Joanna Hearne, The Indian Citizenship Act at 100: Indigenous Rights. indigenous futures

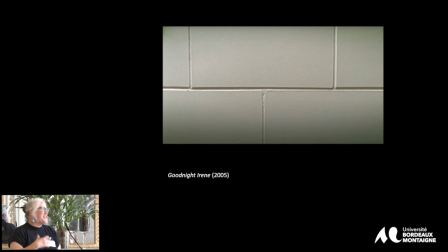(4:14)
And that's part of the way that clinic is introduced, which is an image I think of settler colonial austerity we could we could assume okay
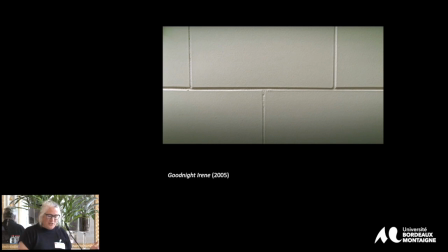(4:28)
so Kemporenecht's performance of a native elder her gentle manner her very effective management of the somewhat
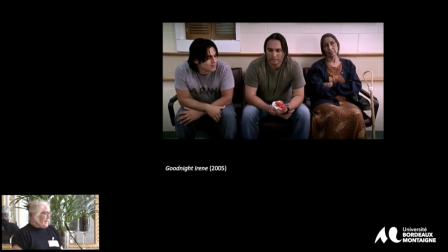(4:34)
misbehaved men seated next to her next one and the next one
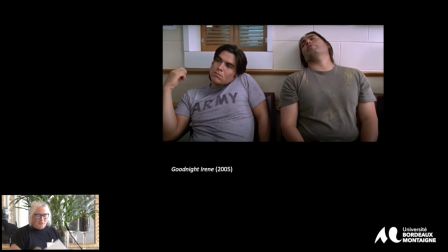(4:41)
her sly seminal language jokes and her sovereignist activism anchors this poem which depicts intergenerational relationships and the impending loss of beloved elders she reprises the character in harjo's 2009 feature film barking water and in 2021 she
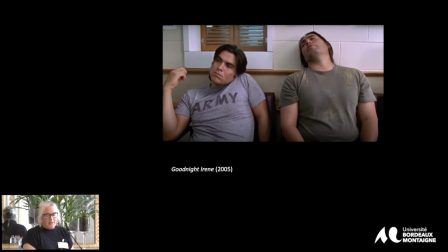(5:00)
returns again as irene in an episode of reservation dogs that also features several scenes in the ihs waiting room and if you've seen the show you know that's episode two of that first season i connect harjo and camp korenex collaboration and recursive aesthetics to
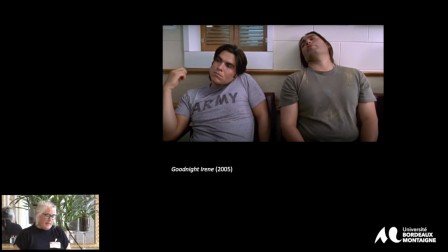(5:15)
strategies of on- and off-screen relationality with the waiting room as a space in which the character of Irene conveys the activist ethics of community responsibility shared by actor of Camp Horanet, who regularly speaks against extractive industries that have poisoned formerly pristine rivers running through Ponca lands in Oklahoma.
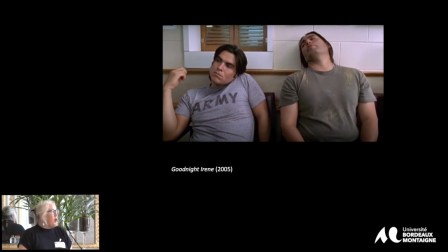(5:35)
Even as Harjo's characters are subjected to imposed bureaucratic definitions of Indigenous identity, their connection in the IHS waiting rooms of Goodnight Irene and Reservation Dogs reestablishes kinship beyond the strictly biological to comprise relationships grounded in that shared responsibility.
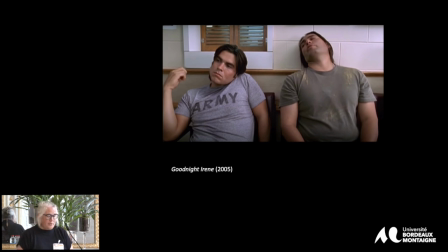(5:53)
As they discard the documents of bureaucratized identity for this more expansive kinship, they become activists led by Camp Horanek's ethos of mutual caretaking and mutual guardianship. So the film's thesis connects Irene's ethos kinship with time.
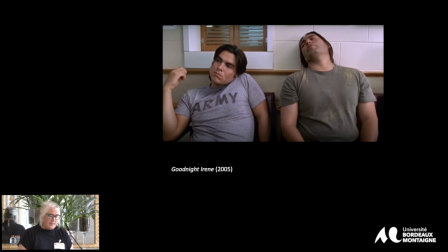(6:11)
The impending loss of a generation of elders like her is stated very directly in the opening intertitle of the short film, which reads, And when they're gone, who will tell their stories? And I think the implication is that these guys, they tell their story, and particularly John Trotter's character, who at one point says he has a three-year-old daughter, and we see Sterling Harjo's three-year-old daughter in the film,
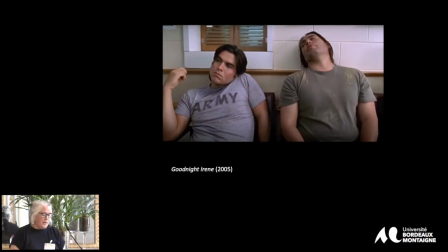(6:32)
and so that's sort of Sterling Harjo, and he's between a younger and an elder generation in the staging of the scene. Harjo signals the settler-colonial markers of time, the imposition of Western timekeeping through clocks, and the institutionalized suspension of time through coerced waiting,
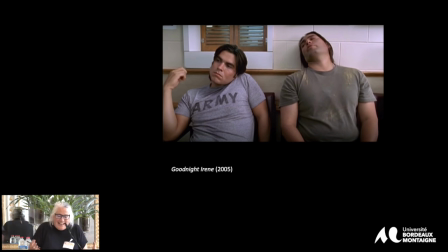(6:50)
that closely controlled inactivity to which waiting rooms are devoted, by returning frequently to clocks as the hours tick by.
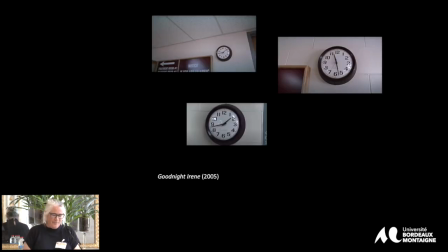Harjo's waiting room setting is resonant with themes of complex and loving community care versus the inadequacies,
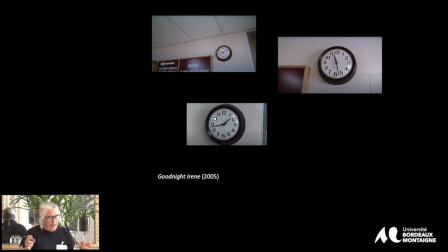(7:20)
deliberate inadequacies of imposed state care and also with settler colonial temporality as enclosure. Just as Michelle Rehija describes the film screen as a virtual reservation. Harjo's waiting room comprises a spatially and especially a temporal enclosure that stands in for his reservation as well.
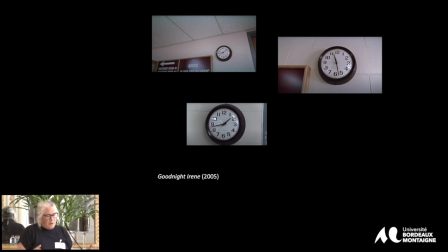(7:40)
The nation gathered within it is a composite of his community while its boundaries are also transacted and enforced by the colonizer's paperwork. Yet it is also a place where generations come together and care for one another.
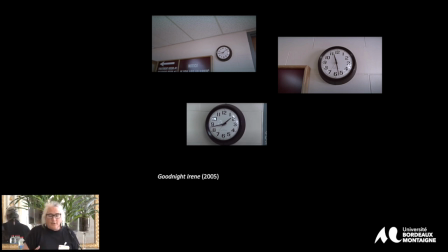(7:56)
Harjo also both contrasts and merges settler colonial clock time with kinship time then, reminding viewers of our short time left with our elders, reminding us of continuity across generations, and reminding us of indigenous pasts and futures in relationship through,
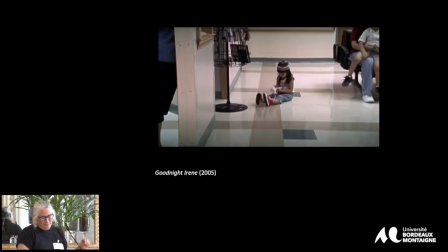(8:13)
for example, a shot reverse shot of Irene exchanging glances with a young child.
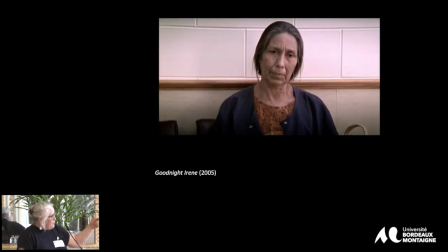(8:20)
One more.